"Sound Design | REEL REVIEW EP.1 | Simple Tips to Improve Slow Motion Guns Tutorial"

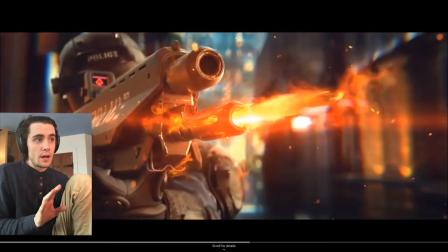So again, this gunshot's an example of this sounds like a musket shot, right? It sounds like they took the sound of a musket shot. You can hear even the crackle.
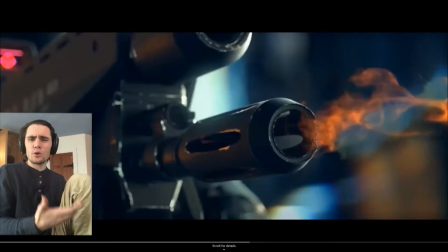And maybe they might have used a cannon, something like that. It sounds like an old gun recording, and it works. A lot of things like that help with slow motion. And what I like what they did here is they didn't just take a gunshot and pitch it down and maybe add a filter or something and think, okay, slow motion, so I'm going to pitch it down and make it slower.
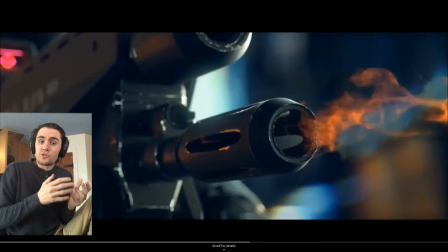No, they actually reached for a sound that felt like a slow motion sound instead of taking a normal sound and trying to process it into slow motion. If you're going to do that, you need to do it creatively and not just pitch it down and think literally. You need to think creatively about it. But I would go a little bit farther here. That's a good layer, that Canon shot.
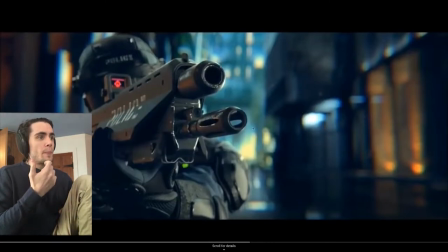Well, what about the fire? You know, what about the metal tube sound of this barrel here? So there's lots of other elements you can add in here that will accentuate the intensity and the coolness of this rather than just .
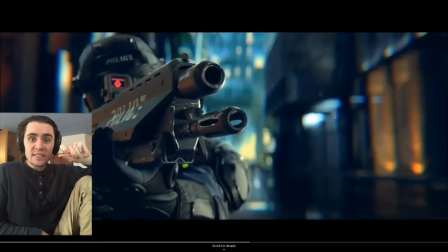So you know, I would add a little metal resonance rising up to it, you know, like the, you know, maybe like filtered down gear creaks, like you can hear the inside of the gun before it shoots. It's like a, um, let's hear one.
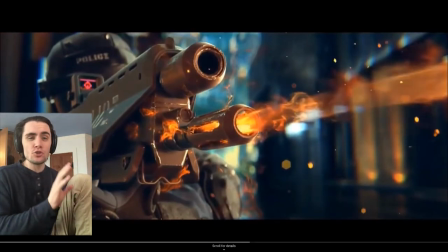The fire. I mean, we need to, we need a cool flash there. Something that's not too noisy, but something that definitely accentuates that light flash that we're getting.
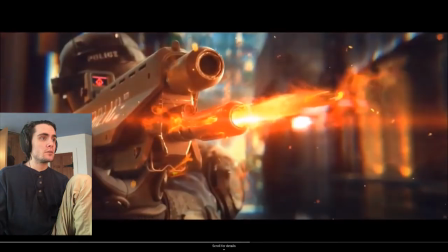Because right now, you know,
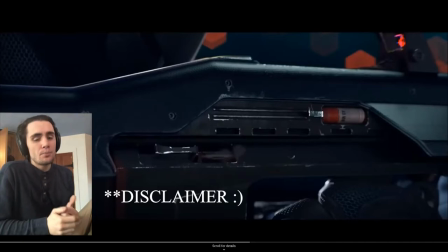and if this played in a theater, people wouldn't hear this and go, oh, that sounds bad, right? I'm not saying this is bad sound design. This would play fine for most people, I'm sure. but the goal here is to help us continue to elevate and continue to make sound that just makes these beautiful looking visuals
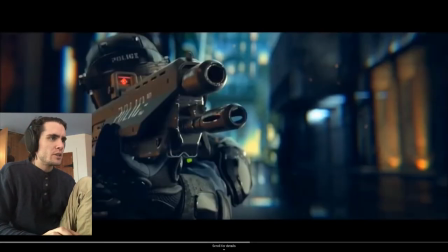pop even more off the screen so so let's look at this bullet eject after that i mean definitely some fire stuff there
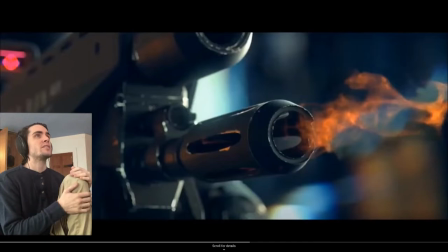i'm sorry but you see this fire swirling out of the barrel i mean there's such opportunities there processing animal sounds it needs to have some kind of tonal element right because you have this metal barrel in the gun that's exploding and shooting out this other piece of metal, it needs to have something that gives it a tonal character and not just a pooh.
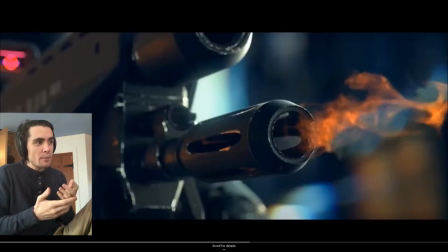So think about tonality. Think about actually what's happening in there and then not how to create that from sound but how to actually find sounds that use that. You know, you can look at things like people dropping metal poles,
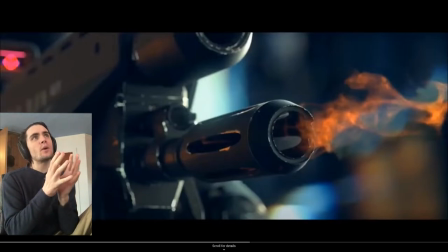people swinging metal poles to get that pooh thing and then finding ways to manipulate that so that it sounds correct here.
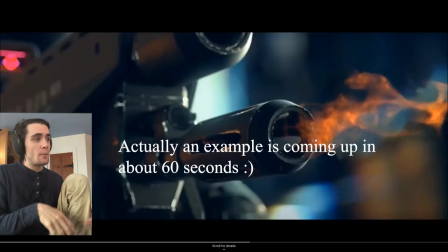And I'll do some future examples maybe if you guys want. Just leave in the comments. If you want me to create something like I'm describing, I'm happy to.
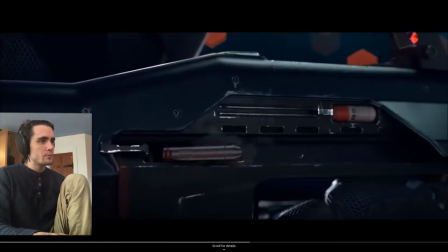Right now, we're just going through the video, though. So let's go to the shell eject. Okay, so this is actually a little disappointing here.
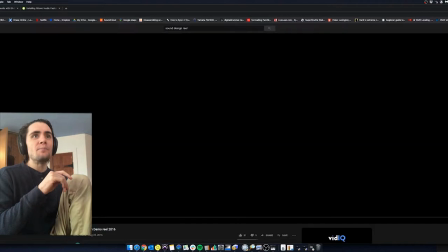Whoops, I just hit back by accident. Let's go back to where we were.
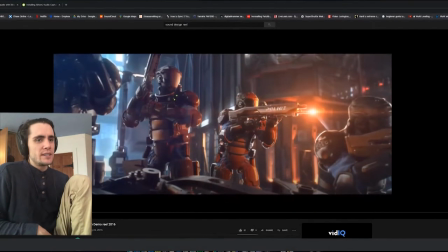So this part, he literally just put a gun cock,
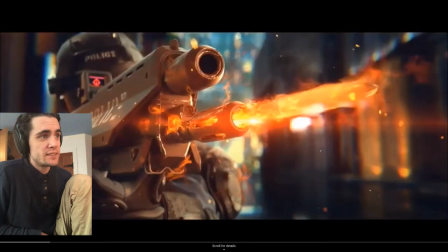a very basic library gun cock here and this isn't what we're looking for I mean
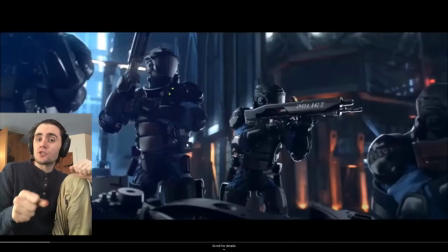the same thing there is is Metal Gear slowed down boom has a great library they have a lot of really cool big Metal Gear clinking things there's there's a file in there called clockwork there's another one called crankmeister I think and you can
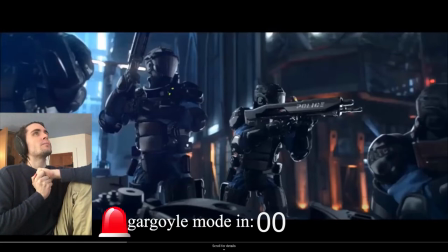take those and and do different filtering to them hey guys so So let me actually just show you that file really quick.
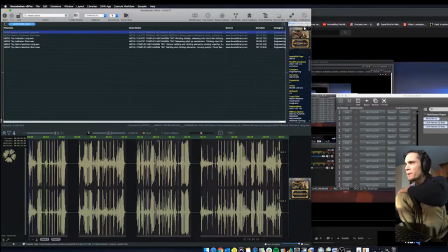The library is called Boom Mechanicals here, the mechanicals library. I'll have a link for it below. But here's one of the clockwork files for example and this is just playing straight with no processing.
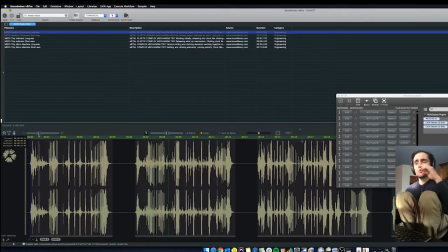So as you can hear, they have some really cool things in here. There's also meds crank, crank minor, sorry was the name of that.